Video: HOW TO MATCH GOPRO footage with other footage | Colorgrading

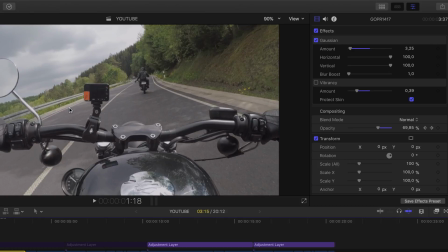(4:04)
I'm gonna turn that on, and you can actually see that it kind of blurs up a whole lot, but it makes a whole lot more sense when we put everything together, because the GoPro is very sharp all the way through.
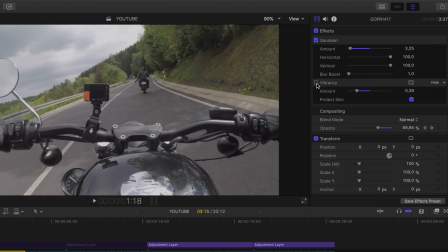(4:18)
And I also put some vibrancy on there, because also the GoPro, even though that it is a flat profile, you can really see that the greens are really shining through. So if I put that on and I actually put on protect the skin tones,
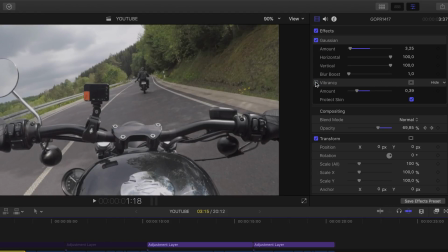(4:33)
and I can turn it off again and you can just see the difference.
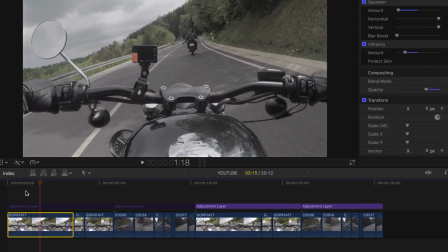(4:38)
It's a whole lot. Now, if I compare this to the RX0 footage,
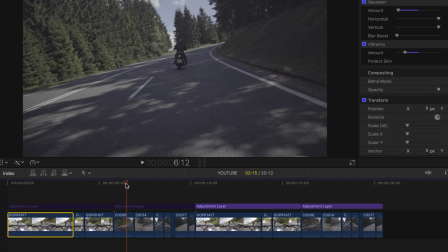(4:44)
you can see that this is kind of a very dark picture, but that is because we have a lot of trees on here.
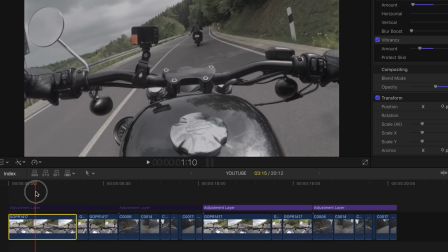(4:49)
If you notice the green tones, and I go back to the GoPro again, you can see that they are kind of similar.
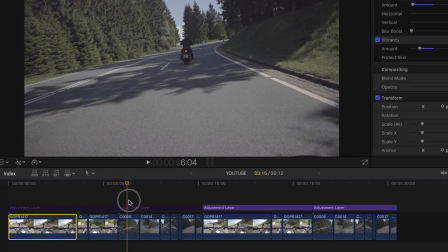(4:58)
Not all the way through, but kind of similar. I can make it go all the way through,
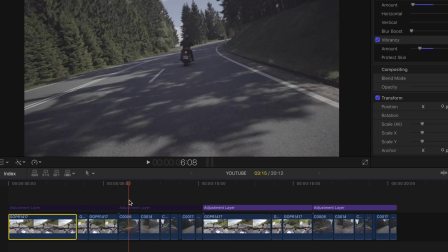(5:03)
mostly because the RX 0 has a lot of stuff going on there, which I can really emulate.
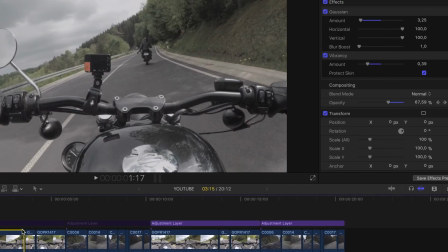(5:10)
But if I turn that on, and let me just do it for the other clips as well, 2 seconds.
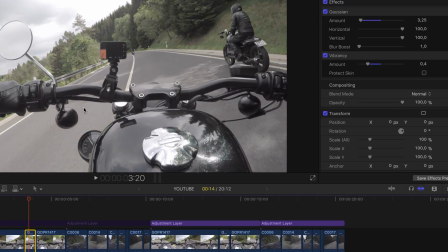(5:16)
Just gonna turn everything on here.
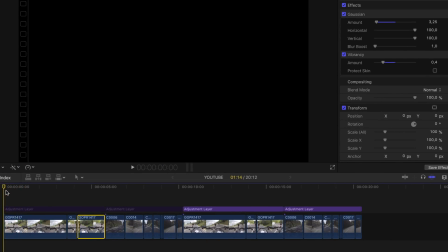(5:22)
Let's run through it and see what happens. Now I should have color corrected it so it looks fairly similar color wise, but also contrast wise, which is a little milky.
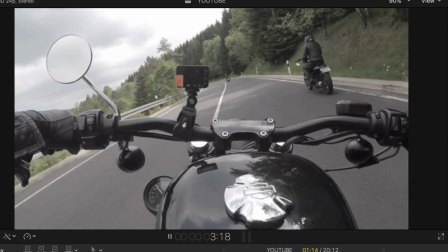(5:34)
See here, same thing, very, very flat.
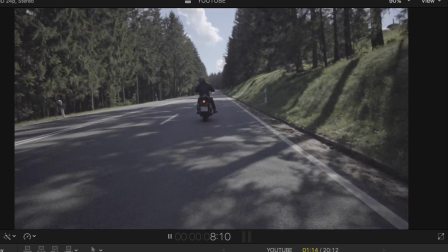(5:37)
And then we jumped to the RX 0 and it is quite similar.
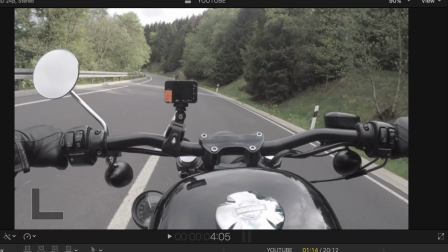(5:44)
It is a little different, but quite similar.
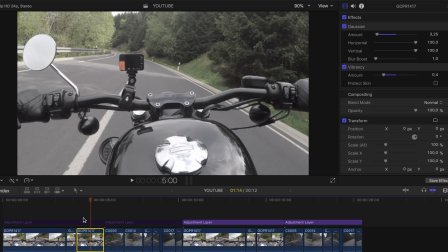(5:47)
Now, the next thing we want to do is we want to do the color grading, or we want to put on the look.
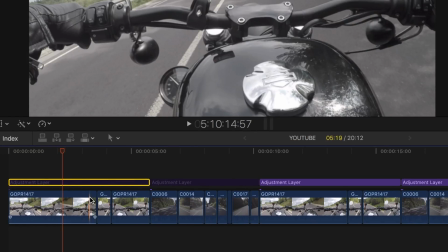(5:54)
And I have my adjustments layers down here, and I'm going to press V to turn that on again.
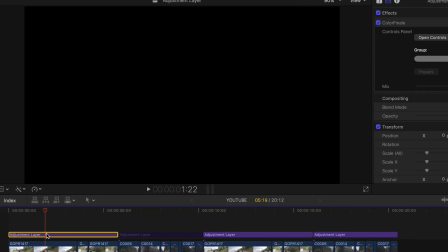(5:59)
And we're going to see, I'm actually going to do that where we can see the whole thing, and turning it off and turning it on.
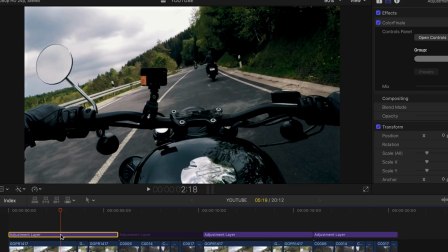(6:06)
So you can see I'm putting back the shadows, the highlights and the color.
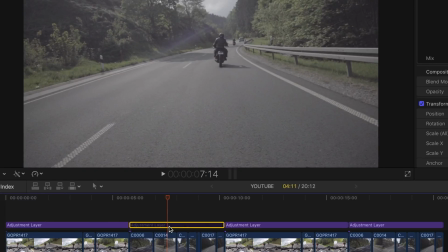(6:10)
And I am going to do that as well over here by the RX 0.
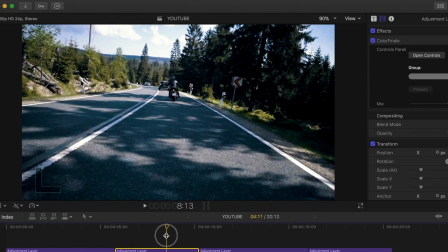(6:17)
And if you see, it is quite similar.
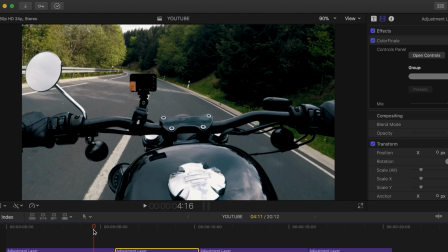(6:21)
Now, when I did this the first time, I actually had to fiddle around a little after I put the look on,
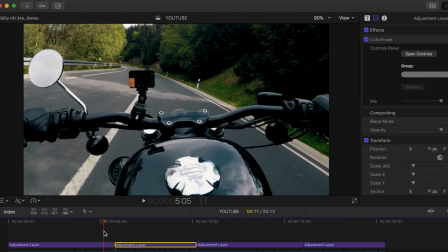(6:27)
but I didn't do anything else but just taking out a little more vibrance or a little more saturation.
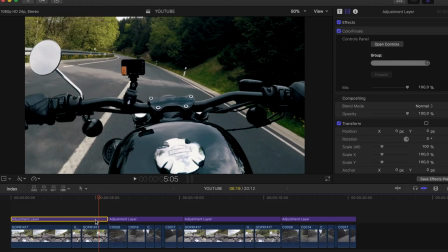(6:33)
And then I went into the color wheels
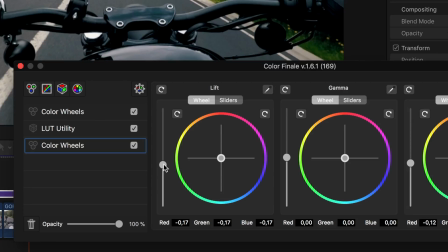(6:37)
and I took down the shadows a little just so it looked more like the others.
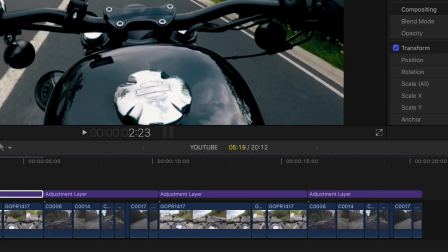(6:42)
So that is what I did. Again, I put in some Gaussian blur,
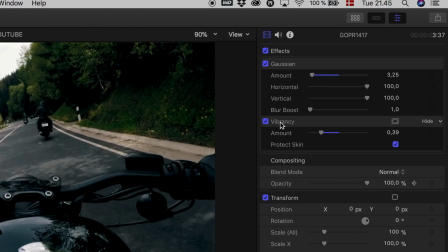(6:47)
I put in some Gaussian blur, turn it almost all the way down, put in some vibrancy, turned it 3/4 of the way down, and then protected the skin tones.
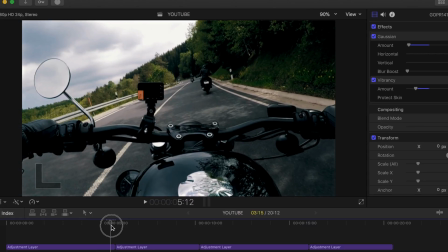(6:56)
And then it actually looks quite similar.
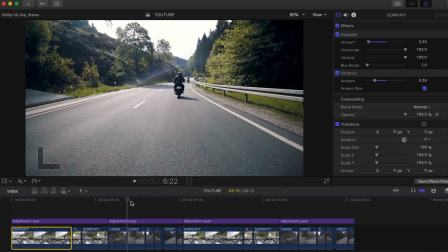(6:59)
So that is my way of giving GoPro that movie look, or color correcting it to your Sony footage. So, well, back to me on the couch again. So if you like this movie, please hit the like channel, just smash that like and smash the subscribe channel. It makes me so happy and it really motivates me to make even more great content for you guys. So let's make this short. Stay tuned, stay creative, and have a very, very, very nice day.